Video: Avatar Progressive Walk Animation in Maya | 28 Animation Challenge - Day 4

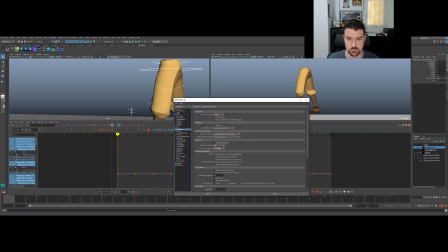(37:07)
And then we're gonna change our preferences from flat and stepped to auto.
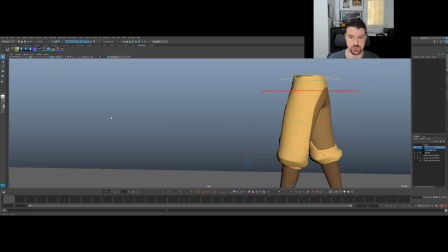(37:16)
Save that. And then we should see everything here in auto tangent.
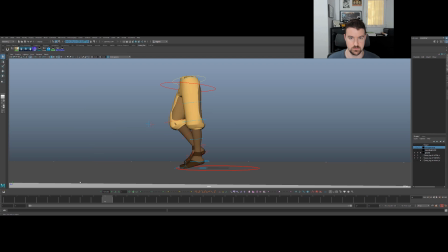(37:21)
All right. It's not horrible, but not great by any means. There's still a lot of things to clean up. You can see we got janky knees, we got janky foot pickup here. Looks like we got a little bit of slippage on the feet in certain sections, like here.
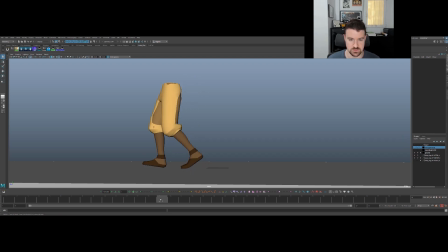(37:40)
You can see it slipping. So we're gonna clean all that stuff up, and we're gonna start by working on the cog first,
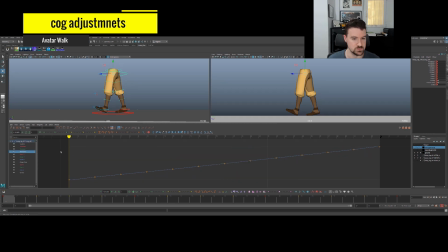(37:49)
making sure that's good from all the poses that we put in place in stepped.
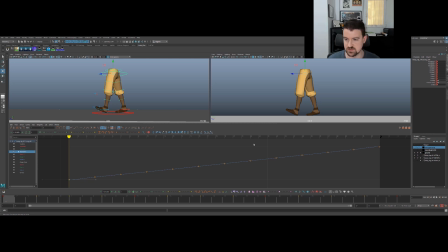(37:56)
One of the we have a nice consistent speed in terms of going forward here, which is really key towards our steps, maintaining the normal stride. But here at the ends, we're easing into them, and that means that our walk is slowing down in those final frames and the starting frame.
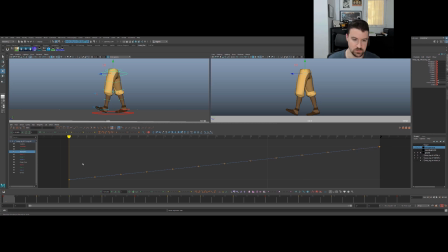(38:16)
So I'm just gonna do that to kind of keep it more linear. And we're gonna look at the up and down here. This is something that we can play around with a lot to get the right amount of weight to maybe reduce like stretch that's happening on the leg, make it feel more subtle, more realistic,
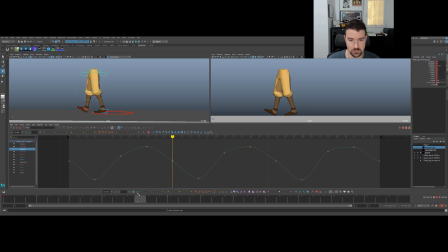(38:35)
right? Or just more exaggerated. I think, you know, by default, I'm going to reduce this a little bit. So there's a kind of a big change right here where we need a lot of heel raise. I think I'm just going to try bringing this down some.
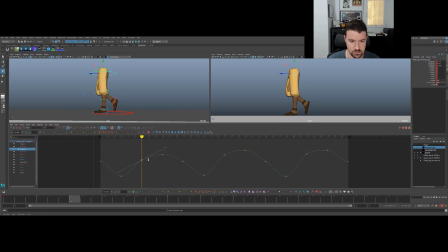(38:57)
I'll bring the high point down more and this down some. Kind of leave the contact where it is. Maybe a little bit taller,
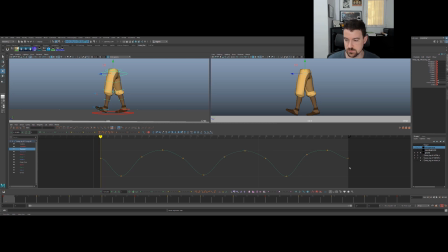(39:15)
so just making this gap a little bit smaller, so maybe it subdues the up down a little. And then at the ends we have an issue as well. So one of the ways we can figure this out easier is to go ahead and turn on the cycling,
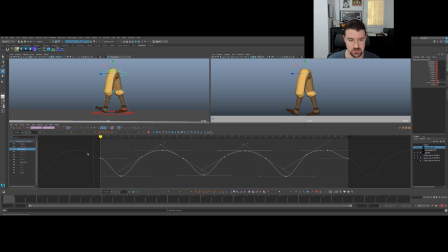(39:31)
and you can see that if this was to cycle, you can see that the tangent isn't really keeping the weight for us. So if we, for instance, change this one, you can see this side is going to hook up better, and then this curve coming into the next key is better.
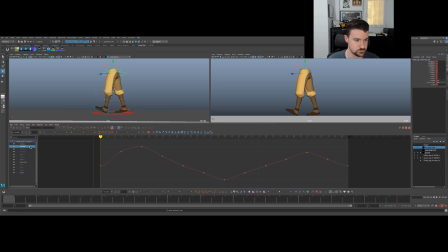Something we kind of lost track of as we were focused on other things in the stepped blocking plus was this side-to-side weight shift, right?
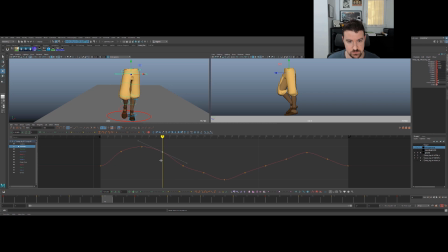(40:05)
We got the extremes in there, which is good, but we want to favor those extremes. So that up pose is easing out of this, and then we want to feel it speed up, you know, kind of as it comes down into the next extreme, and the weight shifts over here.
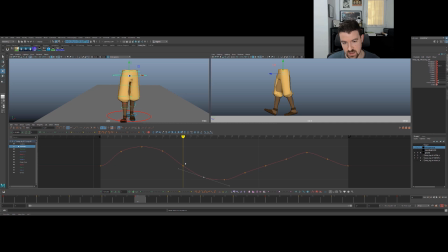(40:21)
So 16 is going to ease into that more. I'm going to leave the contacts where they're at 0. I think they're all at 0, which is nice. So, because the weight shift would be perfectly in the middle, supported by both feet that are on the ground at the time.
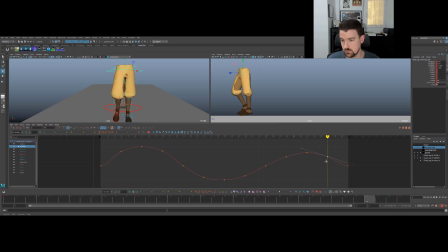(40:41)
And then the last bit is just going to be this tangent on the end and tangent in the beginning to just make sure it doesn't ease out from that contact position, but it's moving quickly up to that extreme,
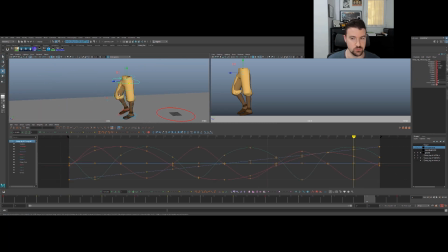(40:58)
right? All right, so now we're going to check the rotations on the cog. Make sure they're playing nice. So here we're having that cog tilt down, right?